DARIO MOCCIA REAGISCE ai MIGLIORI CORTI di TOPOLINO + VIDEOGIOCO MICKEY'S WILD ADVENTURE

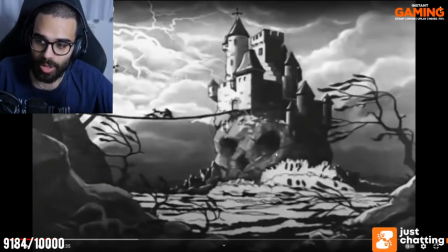4:07 Cioè, la luce accende praticamente questo sfondo. E, cioè, ragazzi, ma di che cazzo stiamo parlando? Questo è un corto di Topolino del 33. Cioè, con l'isola che forma il teschio. Beh, la prospettiva perfetta. Guardate questo sfondo, questo cielo, è bellissimo.
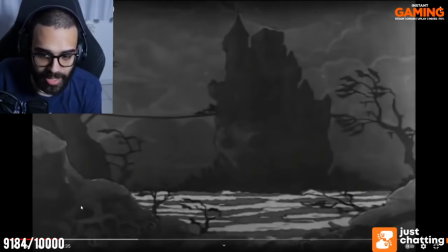4:24 Con le onde, vabbè, ovviamente, tutto perfetto, tutto va a tempo. Tra l'altro abbiamo anche questi sono dettagli che metteva Disney, che voleva tutto perfetto. Questa è una radice, no? Di un tronco che forma questa sorta di boh, sembrano quasi delle vene, dei nervi.
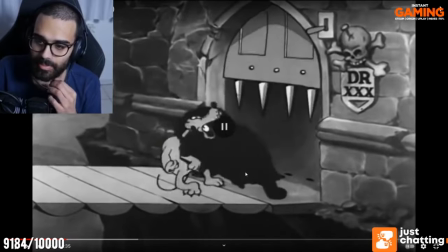4:40 Boh, bellissimo. Il dottor XXX.
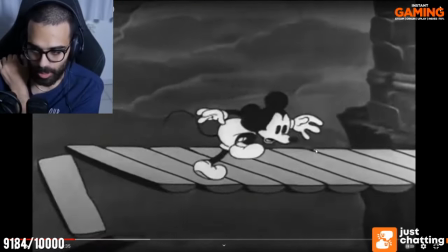4:49 Questa cosa poi veniva ripresa anche nel platform, appunto, Mickey Mouse Wild Adventures, che si chiamava Mickey Mania. Poi
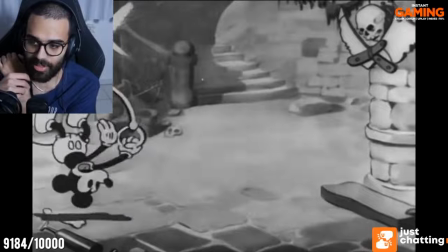4:55 è stata fatta sta remastered per PS1 con le musiche sinfoniche e tutto, che si chiamava Topolino e le sue avventure in italiano. Poi
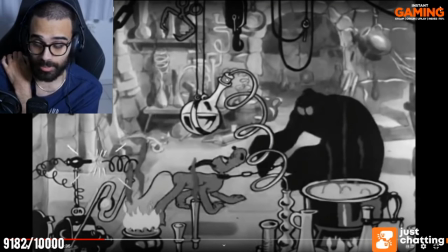5:02 Allora, questa roba qui, ragazzi, è impressionante, perché questo era un corto e aveva tutti questi elementi a schermo pazzeschi, non solo nello sfondo, perché ovviamente questo è uno sfondo, ma anche degli elementi poi animati con gli acetati.
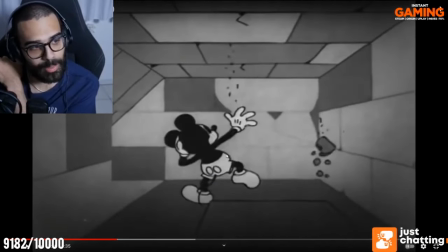5:15 Questa cosa qui sembra... cioè, questo è un POV, no, un POV no, però è, diciamo, non so come chiamarlo, però... cioè, ha messo questo carrello, sì, questo piano sequenza che segue Topolino in questo labirinto quasi alla Doom.
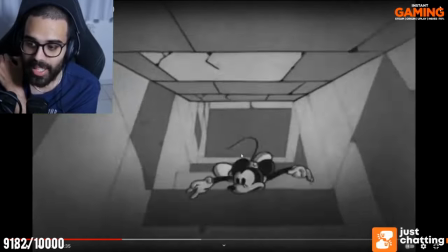5:29 Mi ha sempre impressionato, perché, guardate, cioè, ragazzi, questo è un corto del 33,
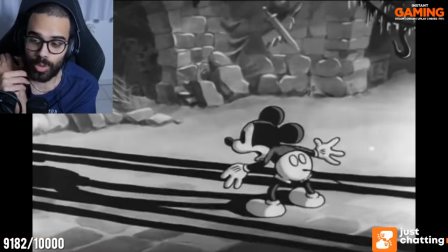5:33 ripeto, non è... anche sta luce che si proietta su Topolino è bellissimo.
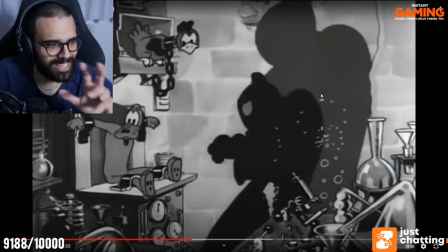5:39 Allora, l'esperimento era tipo fondere, mi pare, Pluto a questa gallina, poverina. Eccolo.
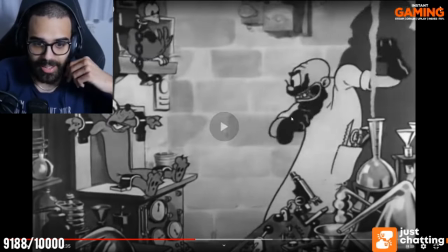5:45 Anche questa inquadratura di lui che si lava il mantello, secondo me è molto bella. Ma è pieno di idee.
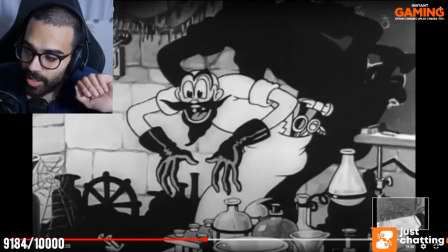5:51 La cosa che mi ha impressionato davvero, salto perché poi ve lo voglio fare anche godere. La cosa che mi ha impressionato davvero tanto, secondo me, e forse ne avevo già parlato,
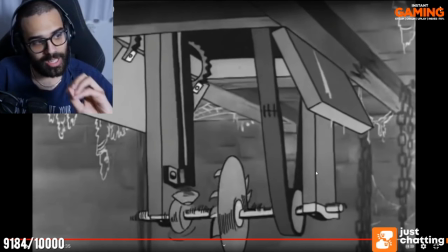6:00 è che, vabbè, ovviamente poi Topolino viene catturato dal dottore pazzo, lo scienziato pazzo, lo vuole uccidere ovviamente perché sa che è il proprietario di Pluto. E ovviamente c'è la classica sega elettrica da scienziato pazzo che lo deve
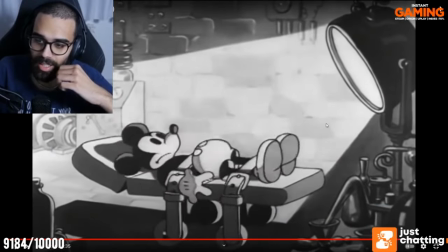6:12 tagliare a metà. E nonostante, a me questa cosa mi ha sempre colpito,
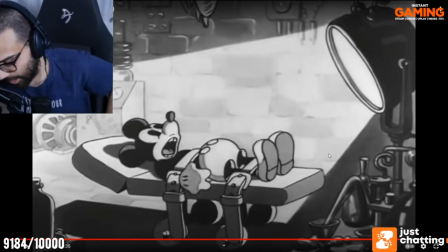6:18 che poi leggendo le varie biografie di Disney o le analisi dei corti di gente che ne capisce sicuramente più di me,
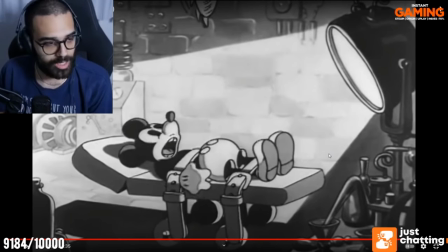6:24 viene fuori sempre la stessa cosa, ma soprattutto nelle biografie di Disney, che lui strappava anche copioni interi fatti da sceneggiatori, eccetera, perché non mettevano abbastanza psicologia in Topolino. E qui lo vediamo, perché Topolino, nonostante sia prossimo alla morte, cioè abbia questa ruota dentata che lo stia per tranciare di netto a metà,
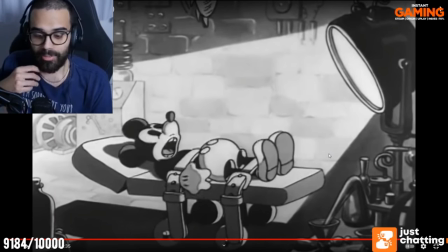6:41 lui comunque continua a invocare il nome di Pluto, perché lui è venuto per Pluto, che è il suo migliore amico, cioè il suo migliore amico, il suo cane, il suo, diciamo, amico più fedele, e nonostante si stia avvicinando alla morte, lui continua ossessivamente a urlare Pluto, perché vuole prendere Pluto a tutti i costi,
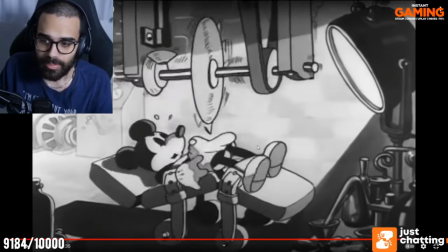7:01 lo vuole ritrovare. Ed è bellissima questa cosa qua. Tra l'altro c'è una chicca, magari, che non avete notato.
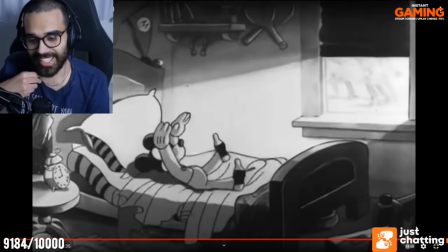7:08 Prima, con i corti anni 30, c'era un elemento scenico che si utilizzava sempre. Secondo me che, cioè, abbiamo poi ritrovato nei manga successivamente una cosa simile, l'abbiamo rivista nei manga, che sono queste linee cinetiche che fanno capire allo spettatore che qualcuno si sta accorgendo di qualcosa.
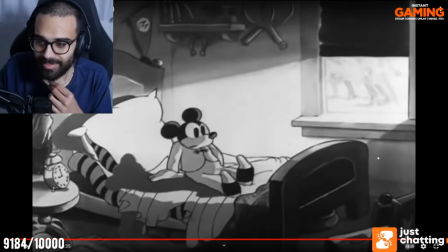7:28 Non so se... aspetta, ve le faccio vedere. Guardate Pluto adesso, eh.
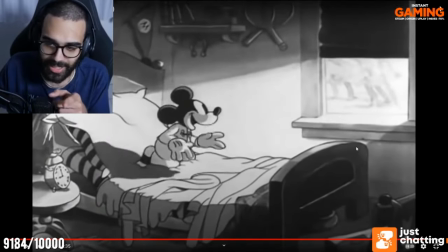7:34 Ecco, queste lineette qua che avete visto intorno alla faccia di Pluto, alla testa di Pluto, e guardate, ora Topolino si accorge che sta arrivando Pluto, e vedete, eccole qui,
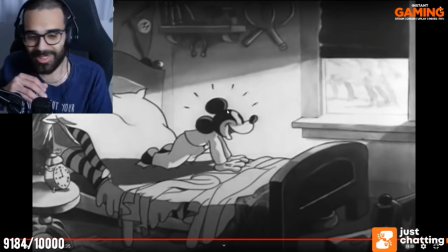7:45 queste robette qui venivano inserite sempre,
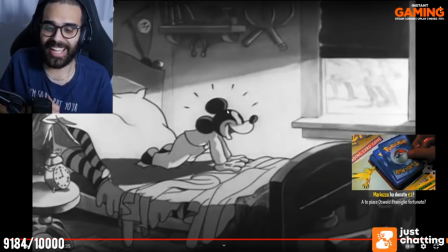7:47 e appunto, secondo i registi, evidenziavano ancora di più la reazione di sorpresa dei personaggi.
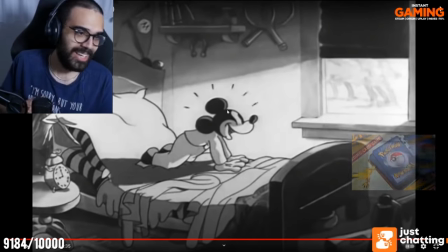7:55 A un certo punto Disney si era rotto i coglioni di queste linee e ha detto no, basta, sono vecchie, sono obsolete, togliamole dal cazzo, e le ha tolte dal cazzo.